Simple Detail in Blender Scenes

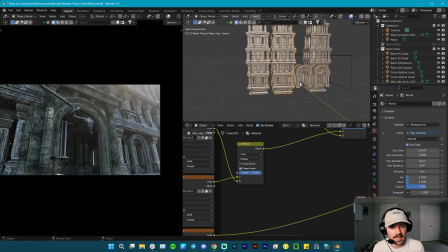I have a pipe kind of sticking out, and so I was like, well,
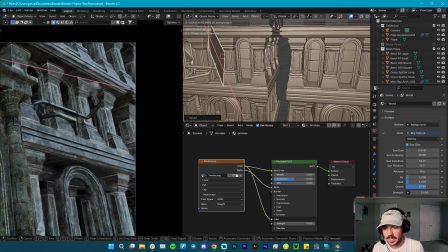let's throw some smoke coming out of the end of that, just make it look like it's a little bit more useful than just random pipage,
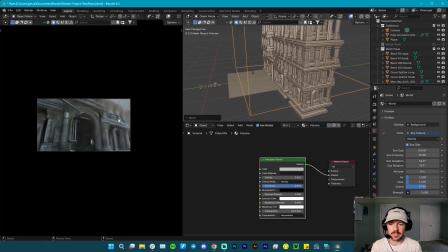even though that's legitimately what it is. You can always create meanings. Now, one thing I liked about the lighting here was when I made the sun go
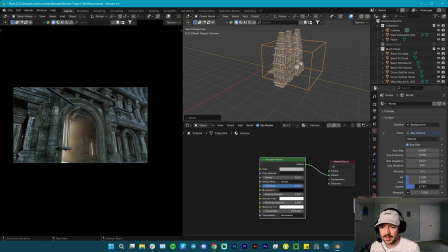behind and come through the arch, and I was like, this looks cool, but I want to have more control.
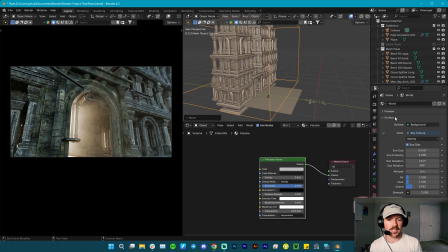So what I did was I actually got rid of the sky texture, and I built that lighting setup using some
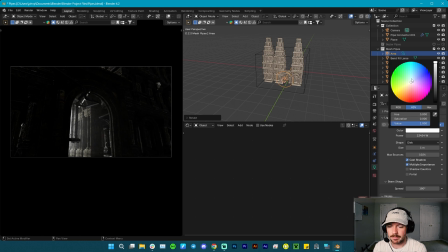area lights from behind the archway, and I set those to warm as if there's some kind of magical light coming through the pillar.
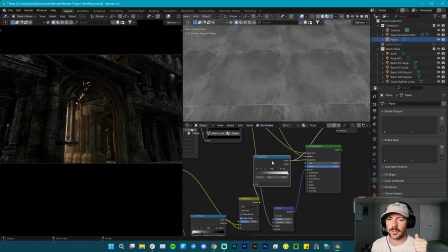And then up above, I used a cool area light to set the mood of kind of a a moonlight.
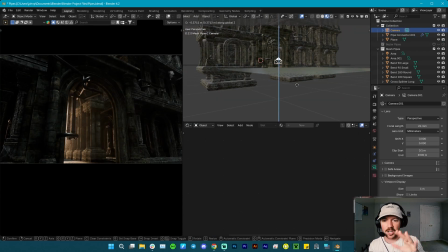So the contrast between the cool and the warm,
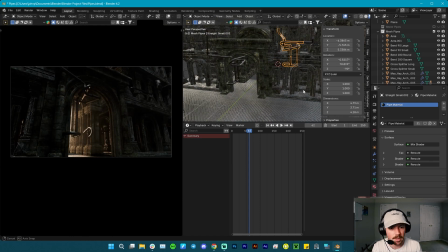I knew would be really fun to mess with in Photoshop afterwards, when I can make those colors really pop and be a little bit more vibrant.
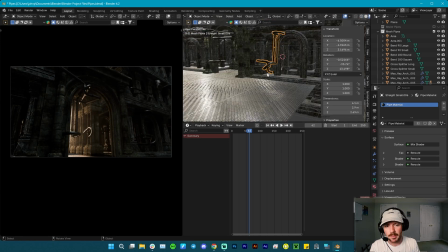Here I'm adding just a few more pipes in, using again that same
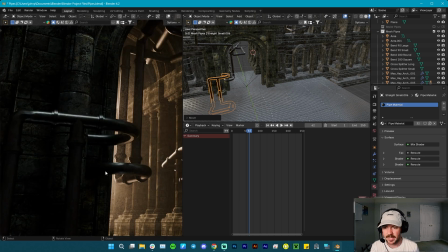group of pipes that we built in the beginning, just flipping it around, rotating it, moving it.
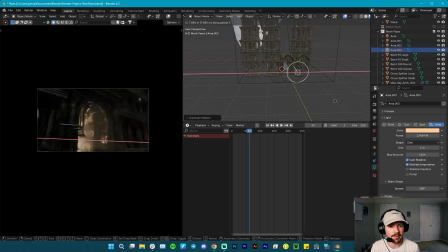And I'm adding a couple more of those area lights just to get a little bit better spread.
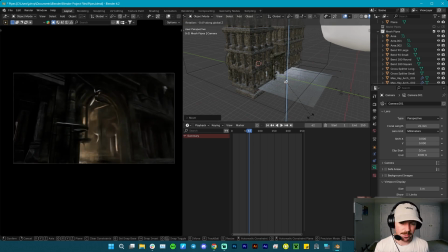And I did end up adding in a character model that I got off of, I think, Turbo Squid.
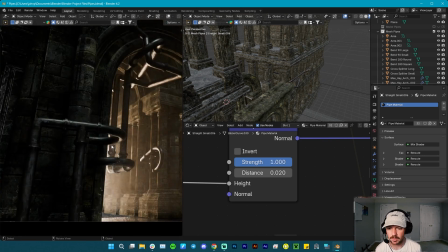This is the scavenger, just a free dude model. And I do not think I got full footage of him coming in.
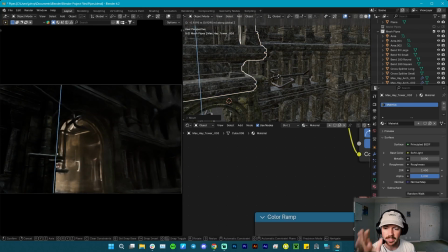His materials were not included when I imported him.
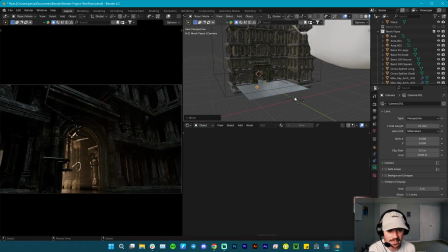So I just ended up kind of moving him out and having to connect the materials off camera, which is fine.
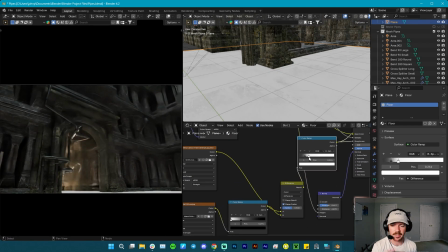And while I was setting that up, I did end up changing the angle a little bit, which you will see in the final render.
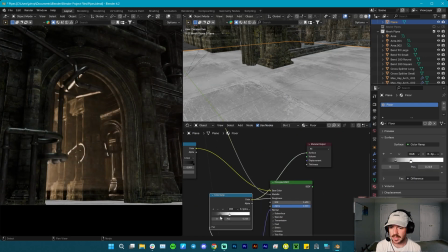Here, I'm just making sure the floor is lining up in a way that seems realistic.
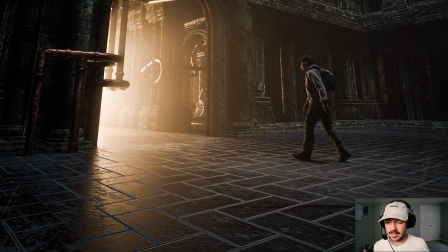And here is what the final image looked like.
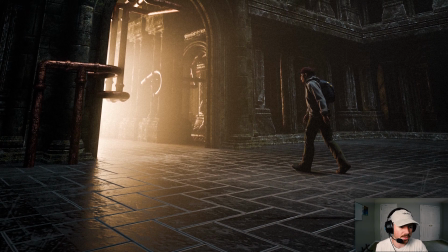Slight change to the camera angle, got the character in.
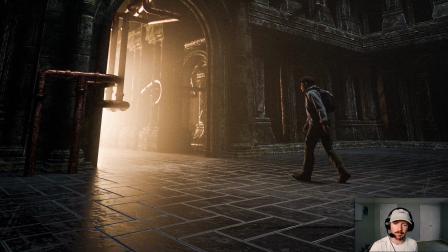Super stoked with how the lighting turned out. Now, this is after a little bit of post-processing of the image in Photoshop,
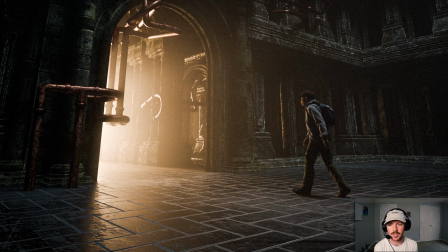but the main point of this video is to show you what you can use this pipe pack for,
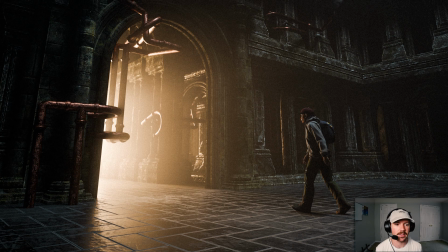and how it can add great amounts of detail
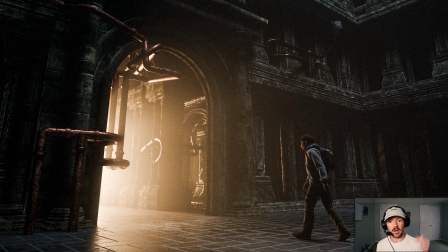really quickly to a scene that just takes it from, oh, this is a great scene, to, oh, this is a phenomenal scene.
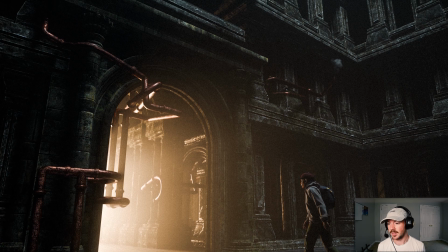So I hope this was helpful. I will see you guys in the next video.
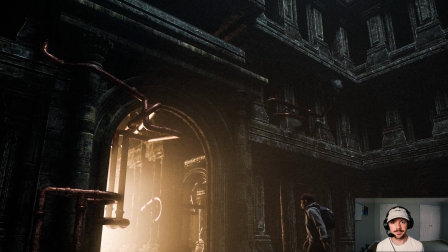Peace.